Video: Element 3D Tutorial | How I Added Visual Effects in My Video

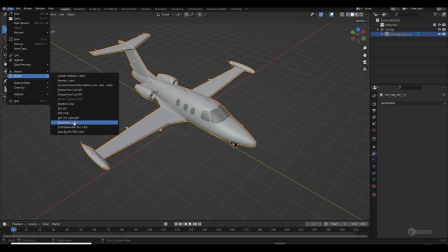246s
not support all other format except obj so i make them i
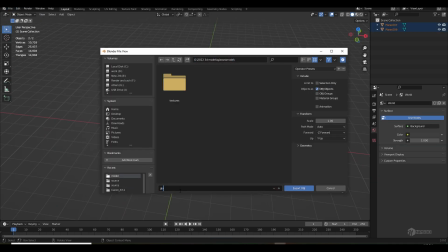251s
export them every model one by one as obj and then once i done
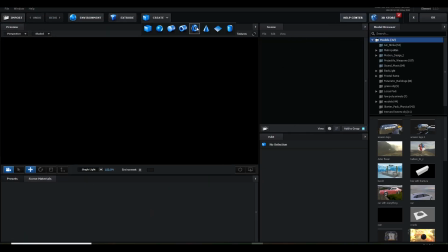257s
then i simply come back inside element 3d and first i created a plane
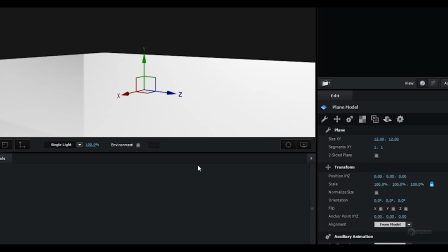262s
which will be floor to catch the ambient occlusion and just make the size little
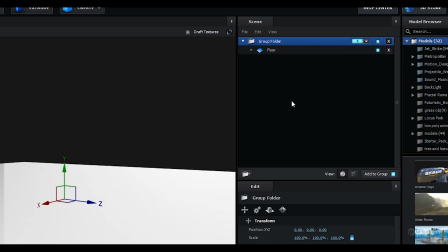267s
bigger and make them in a group 5 make sure it's two-sided.
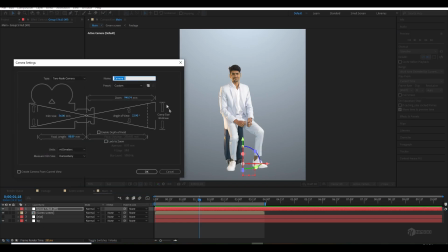271s
Just go to the group 5, create a group null and also create a new camera and make sure to enable element 3D layer.
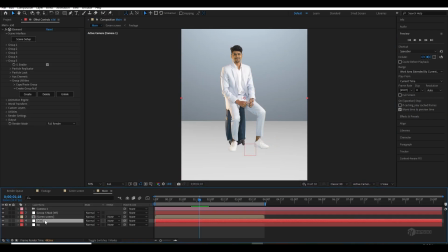279s
Now just move our floor layer as you want. So once you satisfied, just go back inside the scene setup, import our Suze model.
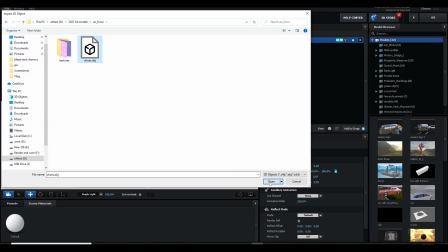288s
So I'm using Suze.
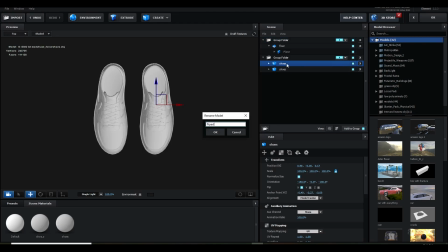289s
In the beginning, I don't have any idea how I will create some realistic ambient occlusion with my footage because you know i can remove the chroma but i was not too good in vfx so i was i don't have any idea how i will generate some ambient occlusion with my shoes on the
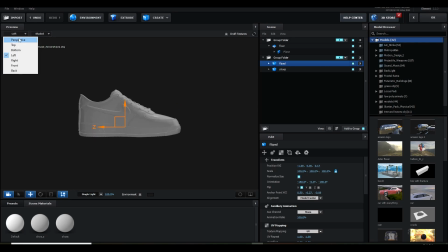306s
cg floor so then i thought let's use some 3d model of shoes and
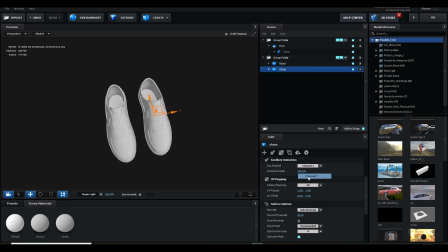311s
sneakers and i will place them so basically here if i will show you
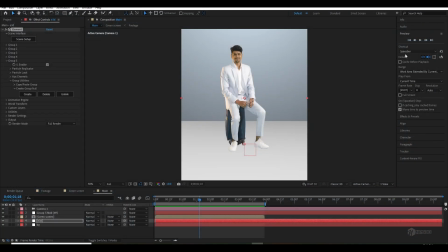316s
if i will guide you i am using 3d models of sneakers and i just make
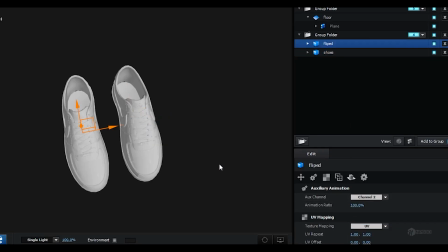322s
them inside auxiliary channel so basically every group offer element 3d
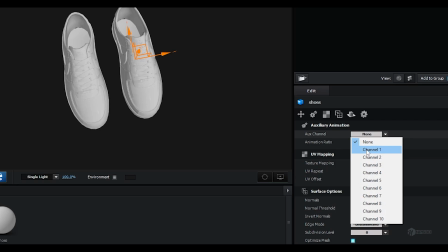327s
every group offer you 10 auxiliary channels so it mean you can put 10 models
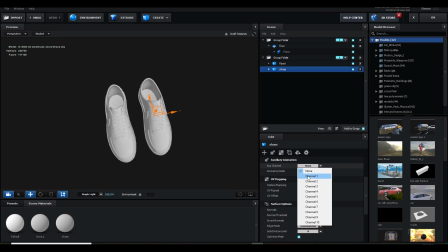332s
and animate them inside any group and you can animate the parameter just
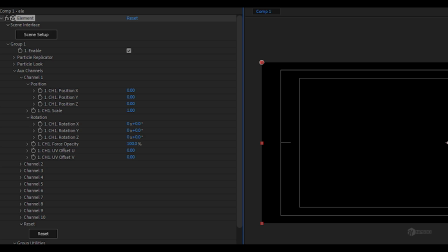336s
like position scale rotation uv offset and even the opacity so
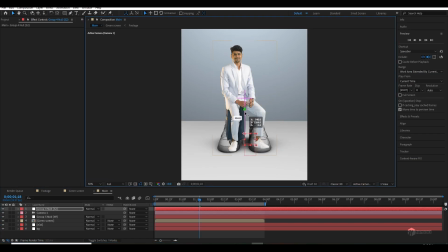341s
once you've done just assign channel 1 and channel 2 for the both sneakers and then
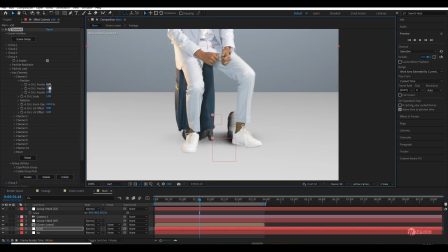346s
what i am doing i just simply customizing them i mean simply customizing the
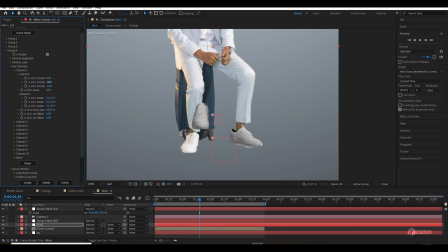351s
position scale and rotation just like our real actual shoes so that it will cast
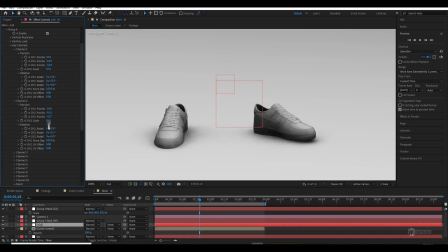356s
the real ambient occlusion just like our shoes so by the end i was
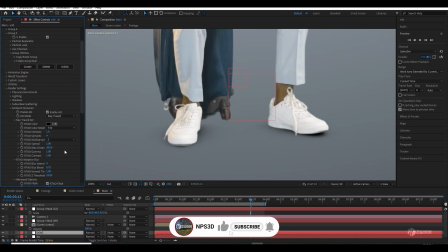361s
happy with the look of ambient occlusion then i thought let's use
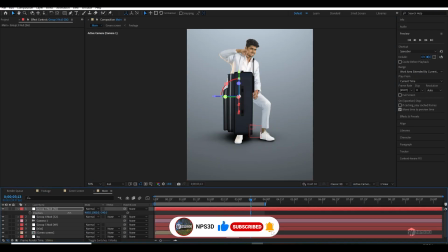366s
cg suitcase and do the same but i was not able to get exact same model
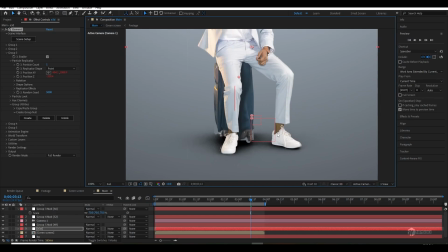371s
of our real suitcase but i got a similar one but that
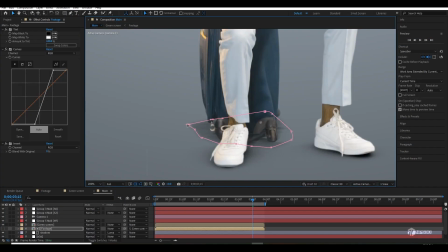375s
model does not work properly so by the end i use the actual footage
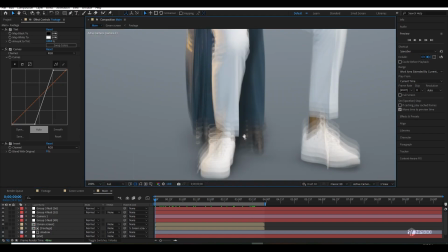380s
and i just customize them to you know just generate the shadow and
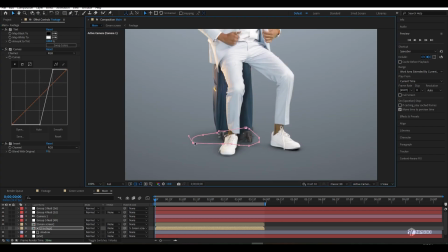385s
it looks really good and really believable because it's really the same shadow
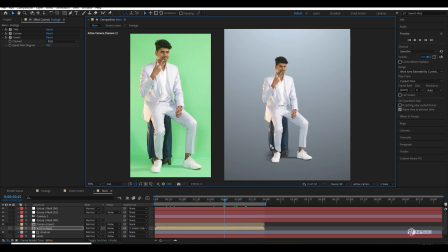391s
and the ambient occlusion which original footage have then i simply created
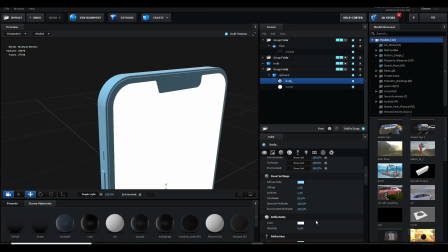396s
i simply imported our iphone model and i apply a cyan material
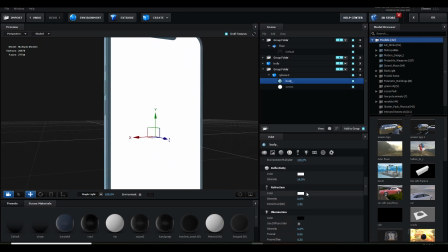401s
for the base and a white material for the screen and make them in a group one i
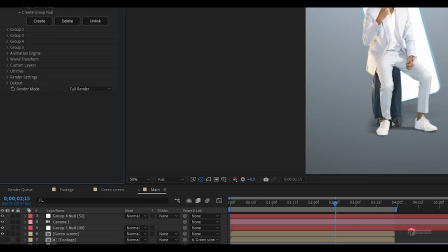406s
created a null for group one and with that i just rotate them and position them that iphone where i want then i simply load
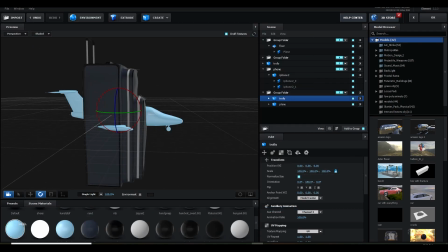416s
the plane and all the other model one by one and i assigning them into
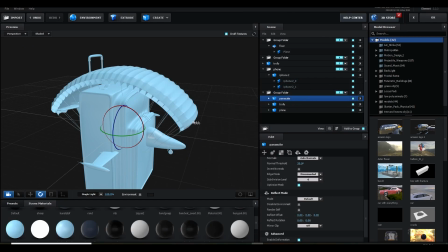421s
the custom auxiliary channel just like one for the group two for the whole object
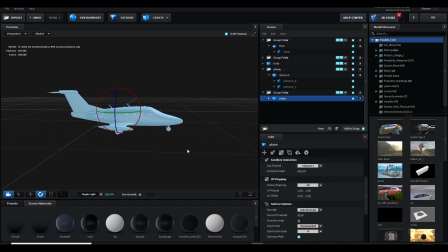426s
and auxiliary channel one for the plane two for the suitcase and auxiliary channel 3 for the parachute this way i assign all the models has their own auxiliary channel and this way i can move them individually one by one and i can rotate them i can scale them down i can move them
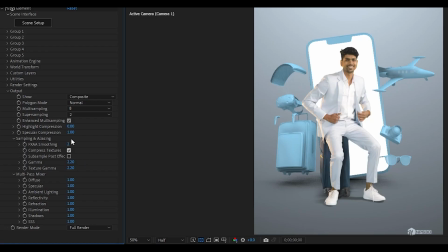445s
and once everything is done then i simply come back to the output model increase all the sampling and also for making it more believable just like a global illumination effect what i did i increase the gamma to 3 and down the texture gamma to 2 and this way this looks really cool and
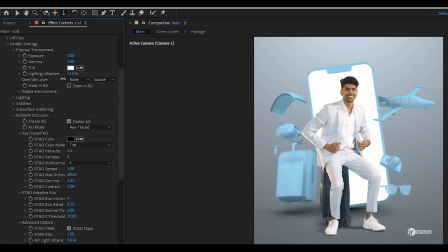463s
then i back inside the render setting and down the lightning influence to 11 and i also play with exposure and gamma then i thought let's try to
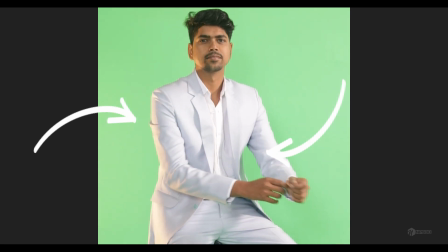472s
add some lighting because if you'll clearly see our footage our footage has some orange light some warm light from the left side and a cooler light